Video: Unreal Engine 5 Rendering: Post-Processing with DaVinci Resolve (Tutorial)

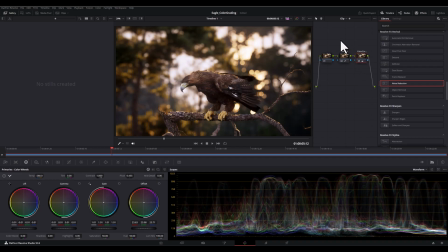(4:04)
So pressing ctrl D and yeah we're okay we're doing good. So let's continue. Now it is time to add some extra magic to our renders. As you can see we have some ready-to-use effects right here and I'm going to
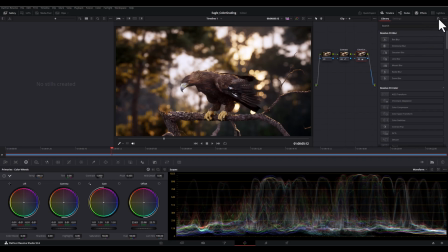(4:21)
search for my most used effects and the first one is glow so I'm gonna search for it and it's right here and simply drag it and connect it to the previous nodes and connect this side to
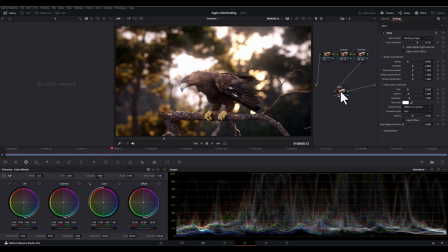(4:36)
the output or you can simply bring the glow and put it right here on the line and it will automatically connect it to the output now you need to click on the glow node to open its parameters
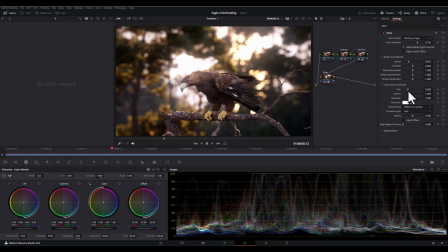(4:51)
and here's where we can adjust the glow and the first important parameter is the spread which controls how far the glow extends from the bright areas and then we have gain which determines the intensity of glow
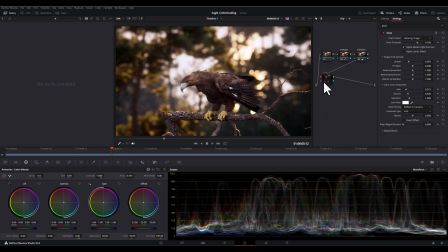(5:05)
and then we have gamma and this affects how the glow blends with the surrounding image.
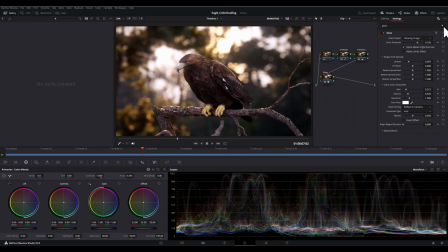(5:14)
In the next step I want to add some classic film texture to my render. So in this regard, I'm going to search for film grain and simply drag it and connect it to my previous nodes.
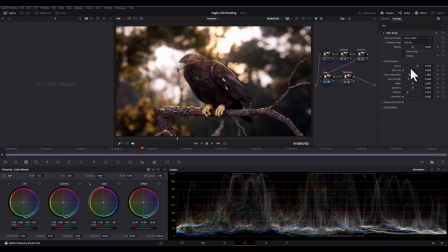(5:27)
While my new node is selected, I'm going to set the film grain preset to 35mm 400T. This gives a classic grainy look reminiscent of older film stocks. And then I will adjust the grain intensity slider which controls the strength of the film grain effect. Just start with a low value and gradually increase it until you achieve the desired look.
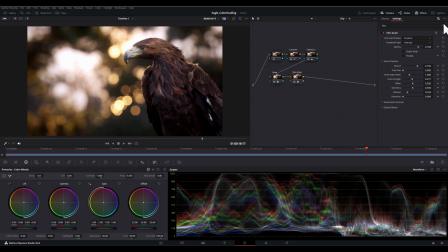(5:55)
Now let's make a bit more space for our notes and then let's add a subtle vignette to frame our image and draw attention to the center. So in this regard I will add the vignette to my notes.
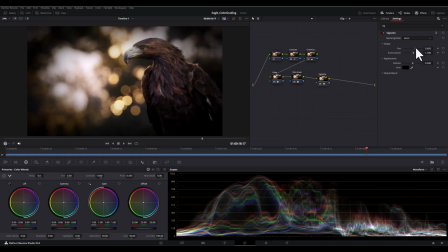(6:08)
And here's how I adjust the settings. In the shape section, I will increase the size parameter.
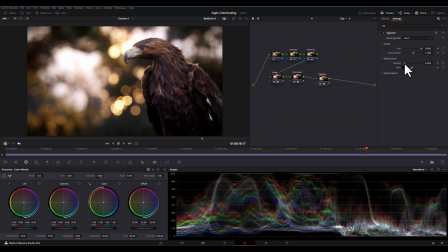(6:13)
This will make the vignette larger and cover a wider area of the image, and then I will decrease the softness parameter, and this will make the vignettes edges more defined and less blurry, creating a sharper transition. And finally, I will decrease the blend parameter, which will make the yet more pronounced. And finally let's add a subtle halo effect to our render for a dreamy look, so in this regard I will add the halation. And here is how to adjust the settings. Strength of the halation controls the intensity of the halo effect, start with a low value and gradually increase it until you achieve the desired look, and then gamma affects how to halo blends with the surrounding render.
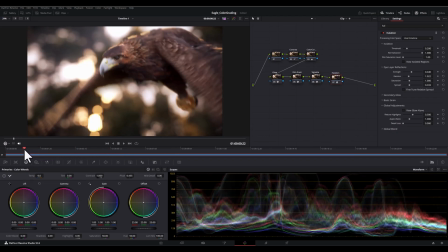(7:02)
Higher values make the halo effect more pronounced while low value makes it more subtle.
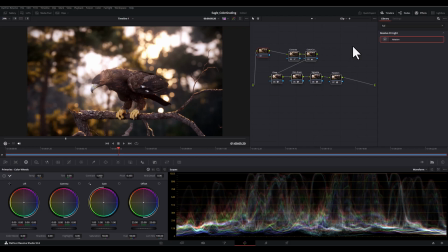(7:10)
All right now let's see the final results and select all the nodes and press ctrl d and ctrl d to see what we did and look at the difference.
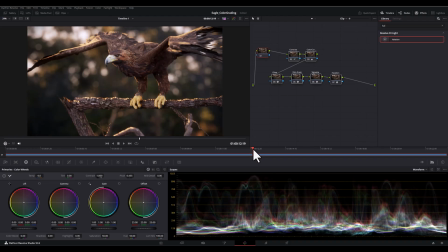(7:21)
We've transformed our only engine 5 render with just a few simple adjustments in DaVinci
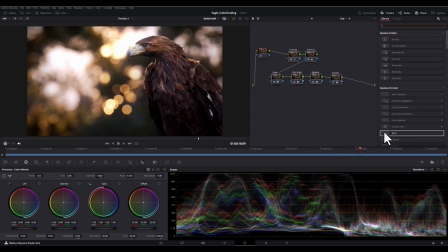(7:27)
Resolve and remember this is just one example of how you can use the Winter Resolve to enhance your renders.
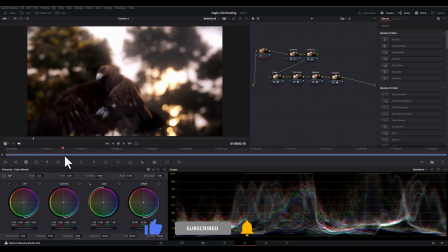(7:34)
Experiment with different settings, try different effects, and find a style that suits your own work.
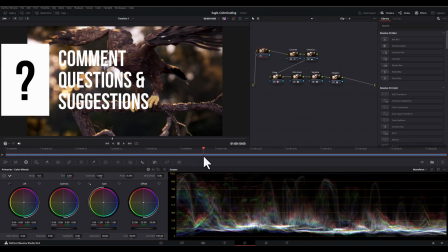(7:40)
I hope this video has been helpful. If you have any questions, please leave a comment below.
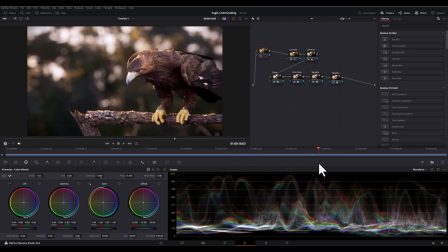(7:46)
Don't forget to like and and subscribe for more Unreal Engine 5 tips and tricks. Thanks for watching.